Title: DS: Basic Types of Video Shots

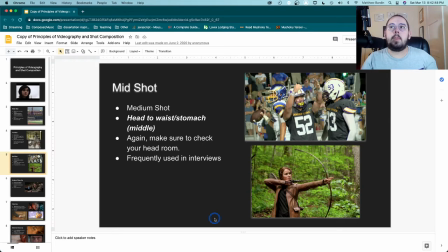It's generally from the waist up, right? More or less the middle of the subject to the most exciting part. Again, be sure you don't want anyone to be, like if I was to kind of sit up here,
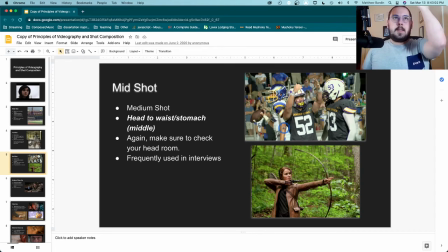this would be a very bad shot because it's cutting off my head. I don't have breathing room. It seems very poorly situated and poorly framed. You want to have some headspace above that person just to help balance things.
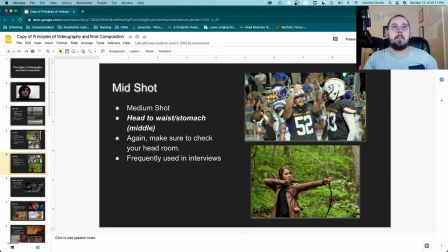This is very commonly used in interviews because you can see a wide amount of the person, but you don't need to see the entirety of everyone just when they're talking. You can focus just on their upper torso. A medium close-up
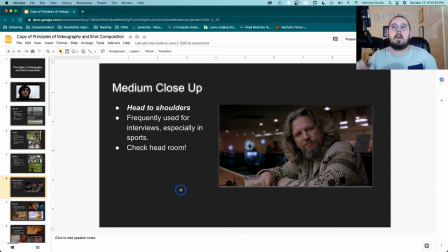this is a bit of what I'm using right now. A little bit of a medium. Um, I'm also using more of an actual close up, somewhere in between those. But you can see mostly the head and shoulders, not really anything else. Head and shoulders. You can still see some of what's going on in the background and around them.
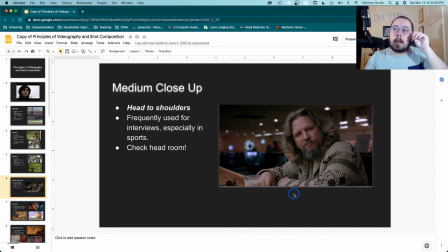Again, we have this shot here. Big Lebowski. You can kind of see just the torso, all that right there. Nothing else in the shot because you don't need it. This is a medium close up.
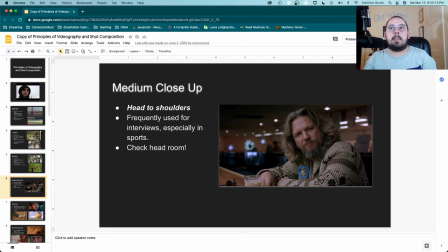We are drawn to whatever is going to be happening right here in the scene. Again, this is used a lot in interviews. It's a little more intimate than the mid shot from before.
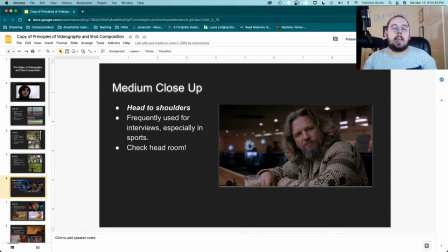Again, we're a lot closer to the subject. And again, it's also used in sports a lot for varying reasons. But again, you can get those nice close ups without being right in their face.
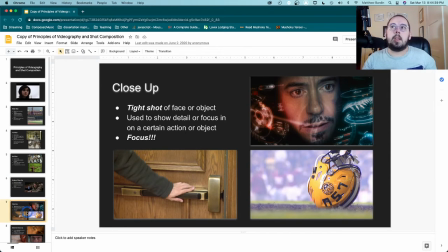So, speaking of close ups, this again doesn't always have to be a person. These subjects can be just about anything that you want to focus on. But again, it is a tight shot of usually a face,
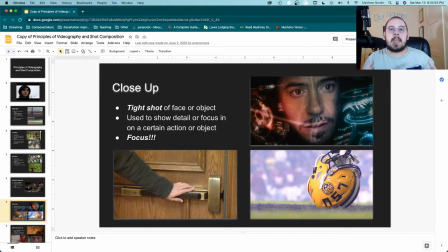but also an object, and that's essentially taking up pretty much all of the frame. This is shows detail and focus, and again, it draws your attention right to the main subject. So here we got from Iron Man the close up of Robert Downey Jr.'s face.
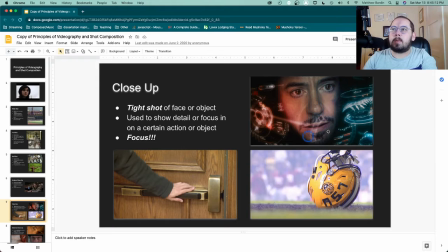Again, that's pretty much all we're really seeing. There's some stuff over here, but we're focused on his face. Close up of the helmet. This is also exaggerated by the fact that everything else is out of focus here. Again, we have a close up on this hand and bar, so we're drawn to this.
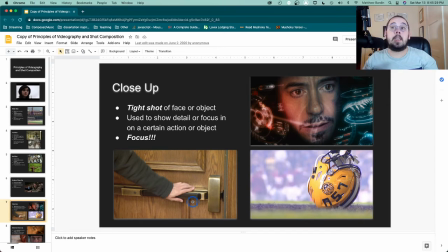So if this were a movie, it'd be opening the door, we'd see what would be there. Our attention would be focused that way. All right, let's keep going through some stuff.
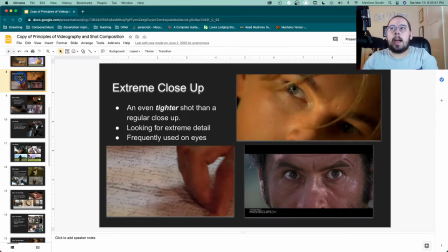To follow the same train of thought, we now have an extreme close-up. And this is basically a close-up on steroids. It's an even tighter face. Zoom in. It generally focuses on eyes if it's a person.
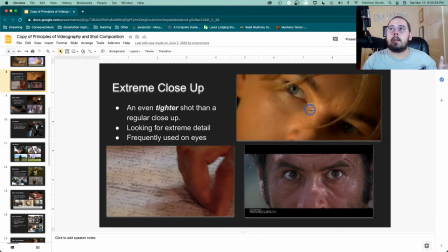Again, we get eyes here, old Leonardo DiCaprio shot here. Again, focusing right on the eyes. Doesn't always have to be, but we can see here they're focusing right on the hands and just reading the letter right there.
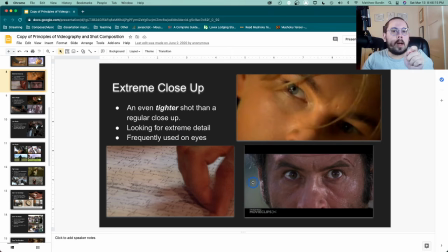It gives you extreme detail, extreme focus on one small part of the larger scene.
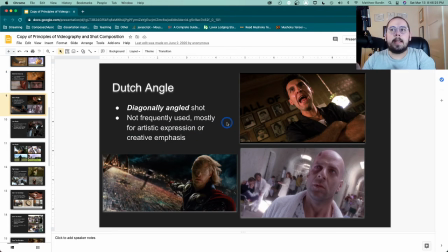All right, the Dutch angle. I'm sure you've seen this in a lot of places and didn't really think about it, but this is again, for some artistic expression.
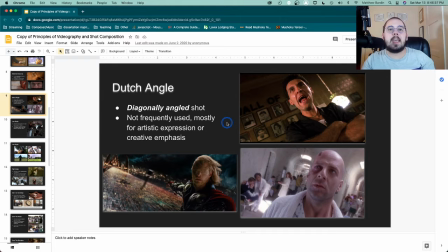It can be used for different things, but it makes an interesting emphasis, or can highlight if something's a little unstable, and that's essentially when you diagonally tilt the camera in order to create a fairly dramatic shot. Again, mostly used for emphasis.